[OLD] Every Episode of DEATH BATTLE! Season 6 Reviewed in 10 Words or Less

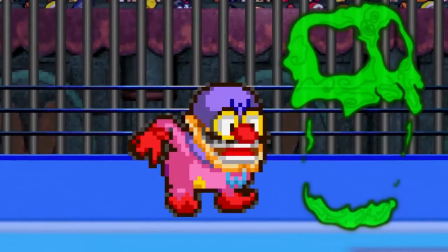[20:51]
While Mike might be inspiring, and the Wonder Twins may be exciting, Wario vs. King DDD is simply hysterical.
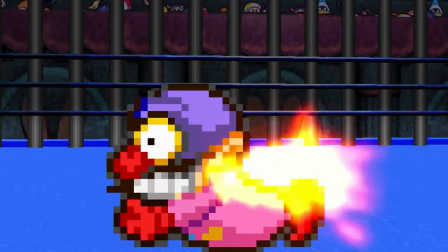[20:57]
Perhaps therein lies part of the reason why I love Nintendo so much.
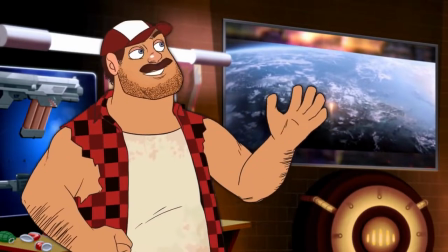[21:01]
They're one of the few AAA video game companies around that isn't afraid to go crazy with their characters and focus purely on fun.
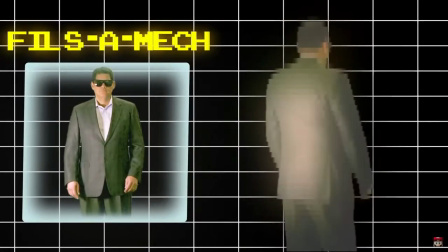[21:06]
These are the same people that turned Reggie into a Terminator and created a pocket-sized Planet Buster after all.
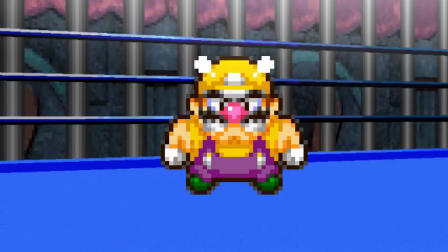[21:11]
Appropriate that for a Nintendo-themed fight, it's easily one of the most fun episodes of the show.
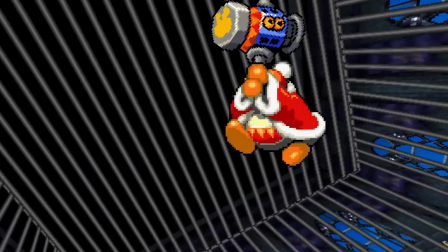[21:16]
While it has plenty of cool action, Wario vs. King DDD has the makings of a classic Looney Tunes short, helmed by two of Nintendo's goofiest, toon-forciest characters imagined.
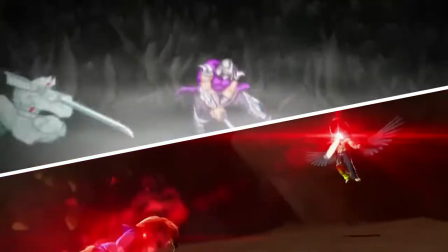[21:25]
I suppose at this point I should expect each season to have at least one battle without voice actors to go above and beyond the Call of Duty,
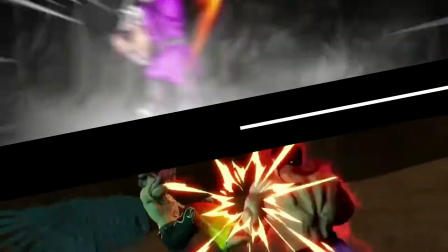[21:31]
but while Shredder vs. Silver Samurai and Ryu vs. Jin did this to enhance the fighting, Wario vs. DDD took a page out of Tom and Jerry by focusing on the slaps.
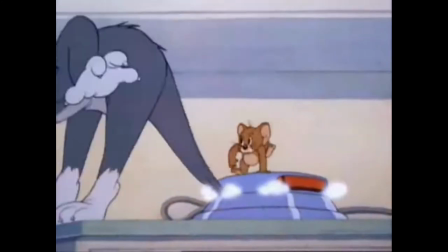[21:38]
They're two of the most famous silent film stars in animation because of how succinct and universal their comedy is, telling the story mostly through facial expressions and music alone.
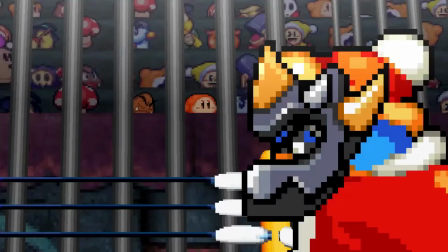[21:47]
At first, it seems like this battle is going to be another generic sprite fight, but it's easy to tell that something is amiss.
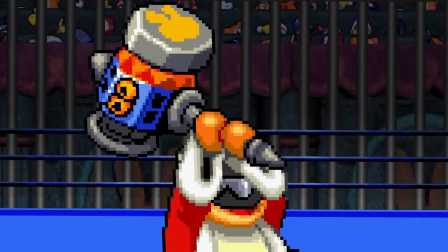[21:53]
When in the history of Death Battle have the combatants started in their final transformations?
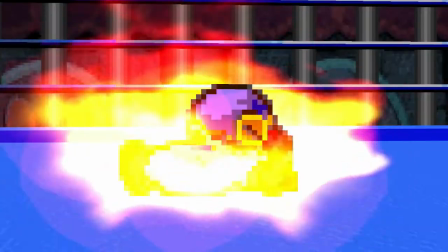[21:57]
Once their costumes come off, this is when things come together, and minds are slightly blown.
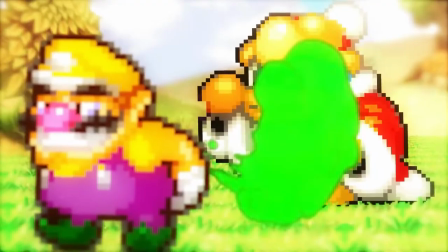[22:02]
While some say the flashback scene distracts from the action, I say it provides motivation for fighting beyond the superficial,
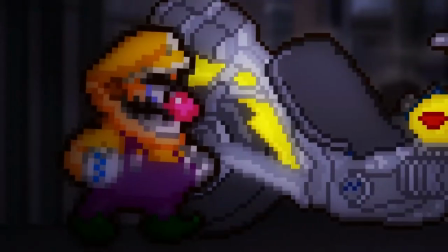[22:08]
because Wiz and Boomstick said so, which adds more meaning to their actions now that things have gotten personal,
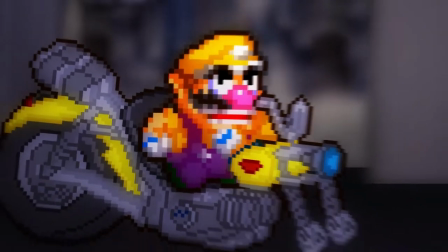[22:13]
and they accomplish this without uttering a single line of dialogue.
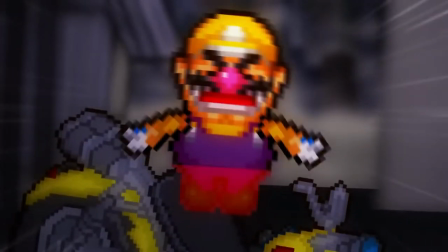[22:16]
Telling a story while also incorporating jokes is hard enough on its own, but doing so with only facial expressions and simple grunts takes true artistic talent.
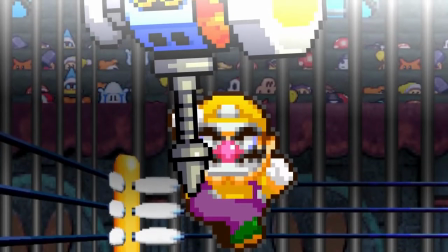[22:24]
You'd think that because it's sprites, a slapstick wouldn't hit as hard,
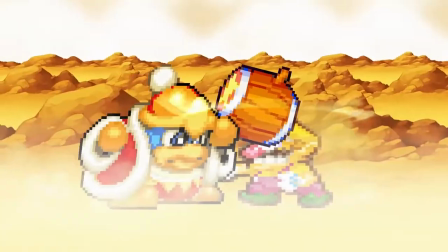[22:27]
but there's still plenty of cartoon staples such as squash and stretch and action reaction used to full effect, despite the lack of hand drawing.
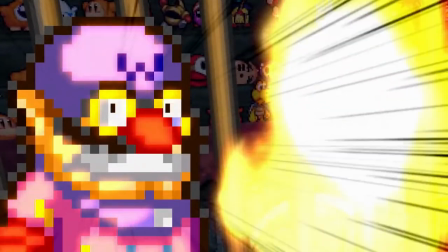[22:33]
There's even moments that almost feel like homages to similar cartoons. So, what about the music?
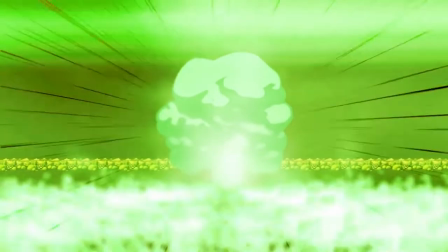[22:39]
Well, Appetite for Greed happens to be yet another one of my favorite tracks in the show and complements the characters flawlessly.
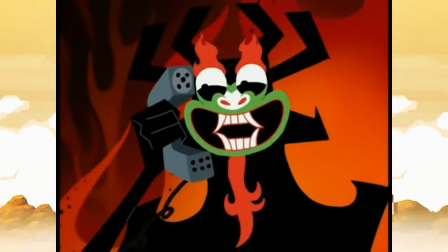[22:44]
It's not only a bop in its own right, but the use of extra thick bass is a perfect embodiment of these oversized bodies.
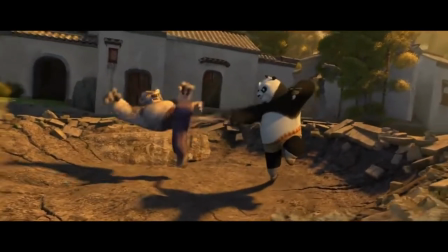[22:51]
As the great Sammo Hung and Ping Zhao Po taught us, never underestimate an opponent who's a little on the chubby side.
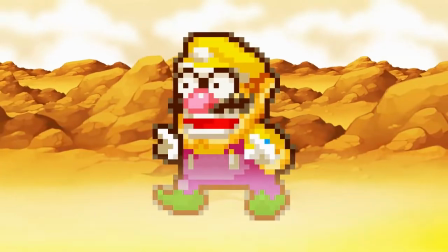[22:57]
It feels really weird to say that Wario vs. King DDD's story is up there with the likes of Snake vs. Sam Fisher, but that's the power of silent filmmaking for ya.
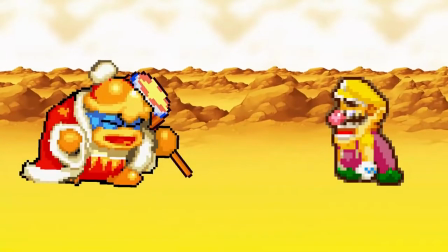[23:04]
We're not just here to see two asshats beat the shit out of each other. We also want to see our favorite characters given proper justice.
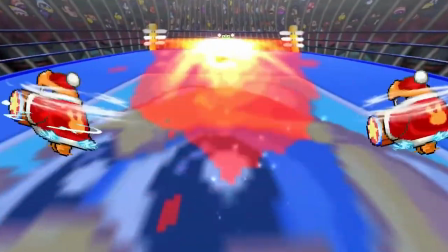[23:11]
That's what makes these last three entries so special to me. Wario vs. King DDD happens to be highest simply because it leaves me on the floor.
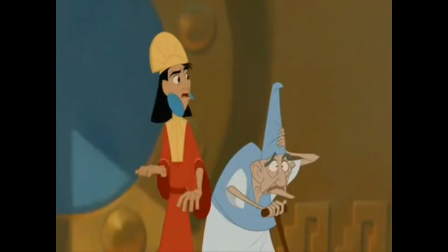[23:17]
That may sound like a cheap reason to some, but you've also got to understand that Emperor's New Groove is in my top three favorite Disney movies.
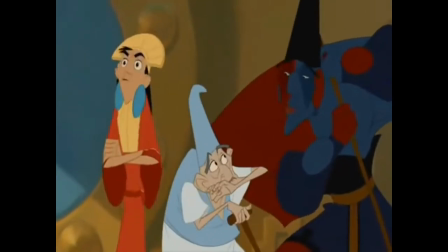[23:23] I'm sorry, but you've thrown off the Emperor's Groove.
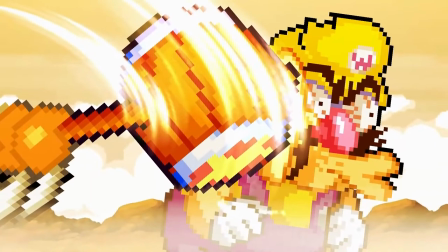[23:29]
I'm a sucker for absurdism, which is what makes this episode so difficult to talk about any further.
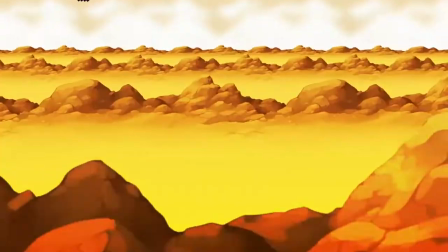[23:34]
There are only so many ways I can say a joke made me laugh. And yes, even the fart jokes!
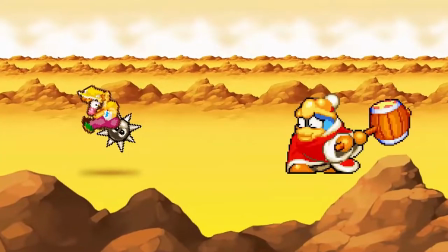[23:38]
Funny sound design, funny voice clips, funny Gordo, funny Windbreaker, funny fun!
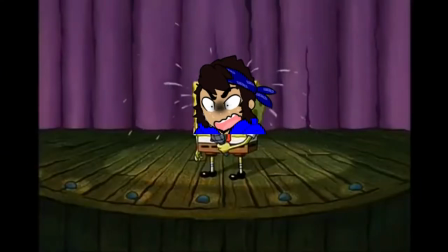[23:43]
What more can I talk about without sounding redundant?
I guess you could say this episode is so good, we took the penguin? Oh, brother, this guy stinks!
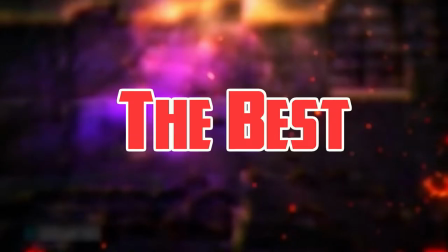[23:55] How many times do we have to teach you this lesson, old man?
Ganondorf versus Dracula.
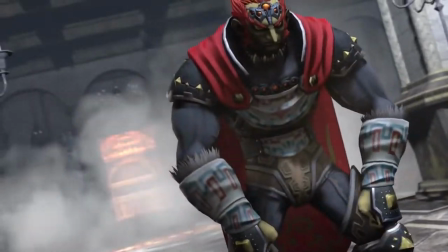[24:01]
It seems as if we found ourselves in quite the 180 of a situation. Back in season 3, Ganon's episode was by far my least favorite.
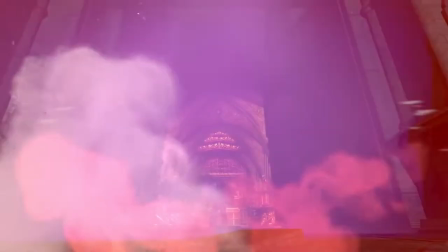[24:08]
Fast forward 3 years later, and now he's in my favorite episode of season 6. What the heck happened?
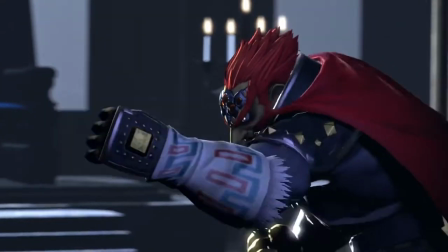[24:13]
Quite a few things, actually, that has led to this being one of the show's most beloved episodes in recent memory, due in no small part to the brand new animation team.
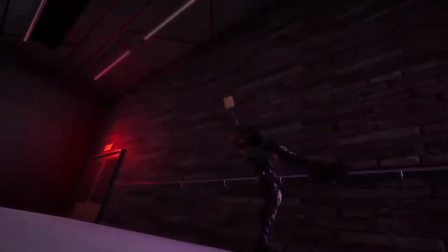[24:21]
As glad as I am that Death Battle toned it down on the frequency of 3D fights, I have to admit that at the time, I didn't miss them given they're the best episodes of the show.
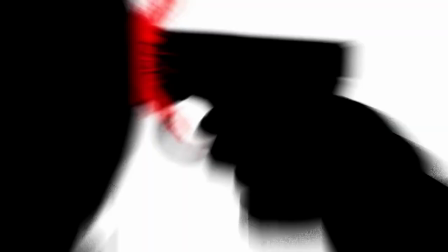[24:29]
Ben and the crew realized this predicament and knew they needed some extra manpower to help satisfy our tastes for 3D, even if it meant using an entirely new animation program.
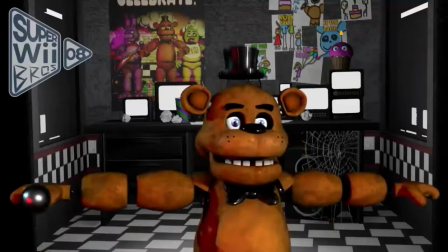[24:37]
SFM has an interesting reputation, to say the least.
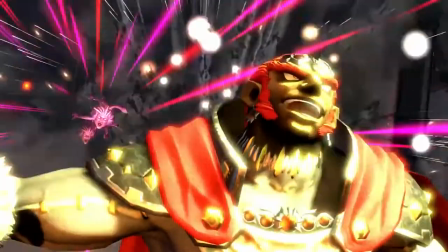[24:41]
It's where most 3D animators get their start since the learning curve isn't nearly as high as other programs like Blender or Unreal.
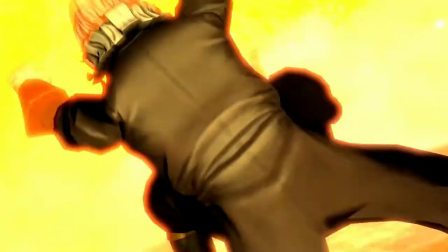[24:47]
It's essentially to CG what Flash is to hand-drawn animation. Because of this low entry hurdle, you have to trudge through a lot of cringe to get to the actual works of art.
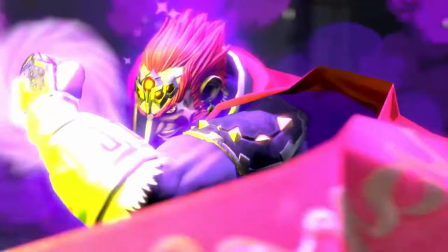[24:56]
Death Battle needed to find individuals with experience and talent, which is easier said than done.